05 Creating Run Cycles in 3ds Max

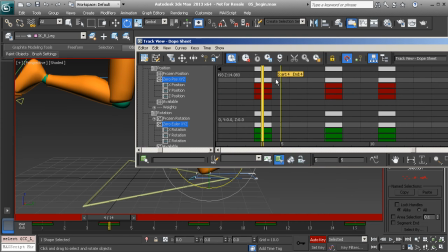248s
And let's go ahead and select our frame and copy.
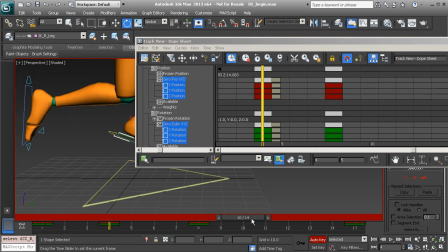252s
Now, grabbing the right foot, we'll go to frame 11, highlight our time.
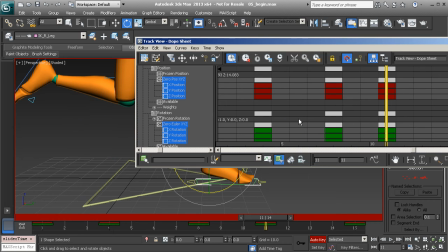259s
Let's go ahead and paste this. Perfect. All right, so I'll go ahead and
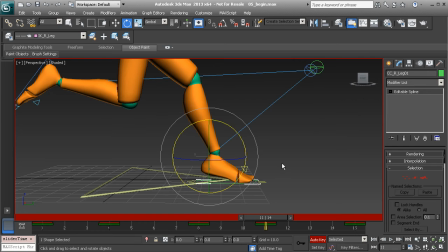264s
minimize. You can see that the ball of the foot will need to be dropped. So let's do that. We also need to raise the heel. So this is very simple to do. We just need to go back to frame 4, acquire the value we'll need for the roll axis. That's about 18 and some change. So let's go ahead and copy that value.
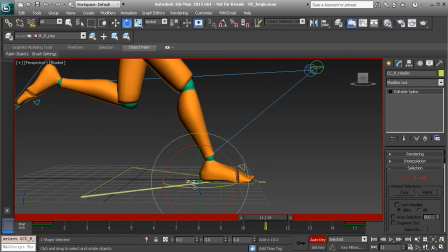282s
Let's go to frame 11 and grab the right heel, go back to the x-axis, and paste.
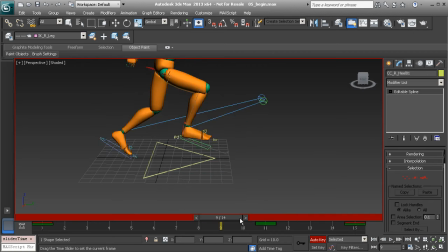290s
There we have it. So take a look. We have added our breakdowns. So this is looking nice. Now we want to make sure that for our
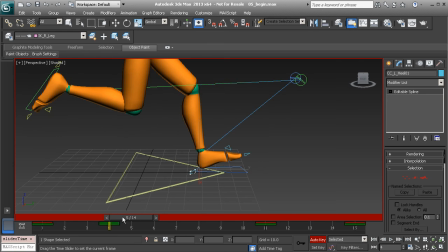302s
our left heel, when that gets to frame 5, that we make sure that that foot plants.
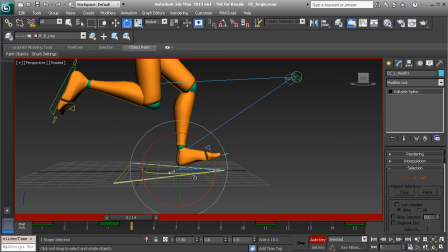307s
So I'll go to frame 5. With the heel selected, I'll alt right click and choose transform to 0. We'll also grab the ball control here, and on frame 5 again we'll go ahead and make sure that the foot is planted because of the weight that's now fully on this foot.
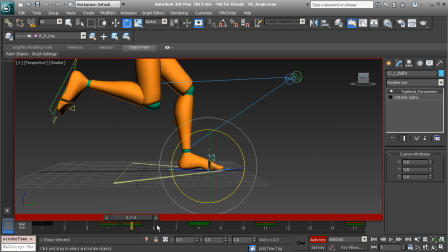325s
If we waited, let's say, one more frame, we might lose a sense of weight if we have the foot plant just 2 frames instead of 1 here. So we just want to make sure that we are getting a good feeling of weight throughout this entire run.
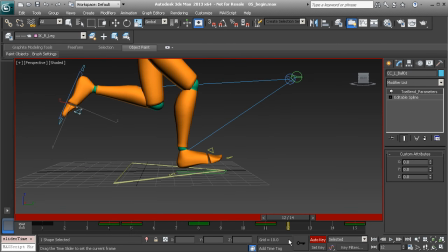341s
Weight is challenging in CG animation, but if we really work hard to master our timing, we'll get it down. Alright, so let's do the same thing for the right foot. It needs some attention too, so we'll grab our heel control, and on frame 12, we'll alt right click and choose transform to 0.
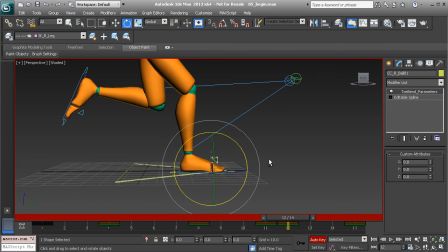358s
We'll grab our ball control and do the same thing, transform to 0, to make sure it plants just 1 frame after the heel is raised.
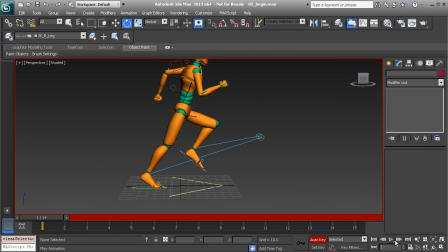365s
Let's take a look at the progress of our run. We'll hit play. So you can see already it's coming together. It looks a bit choppy because we need to do a few things. We need to not only check for arcs, but we need to make sure that the entire animation is fluid from the start to the end and as it cycles back through. So speaking of that,
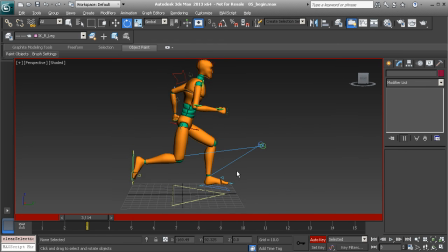385s
what we're going to do in the next lesson is go in and make sure that the animation cycles, just so that, again, we can start to prepare for polishing this performance here.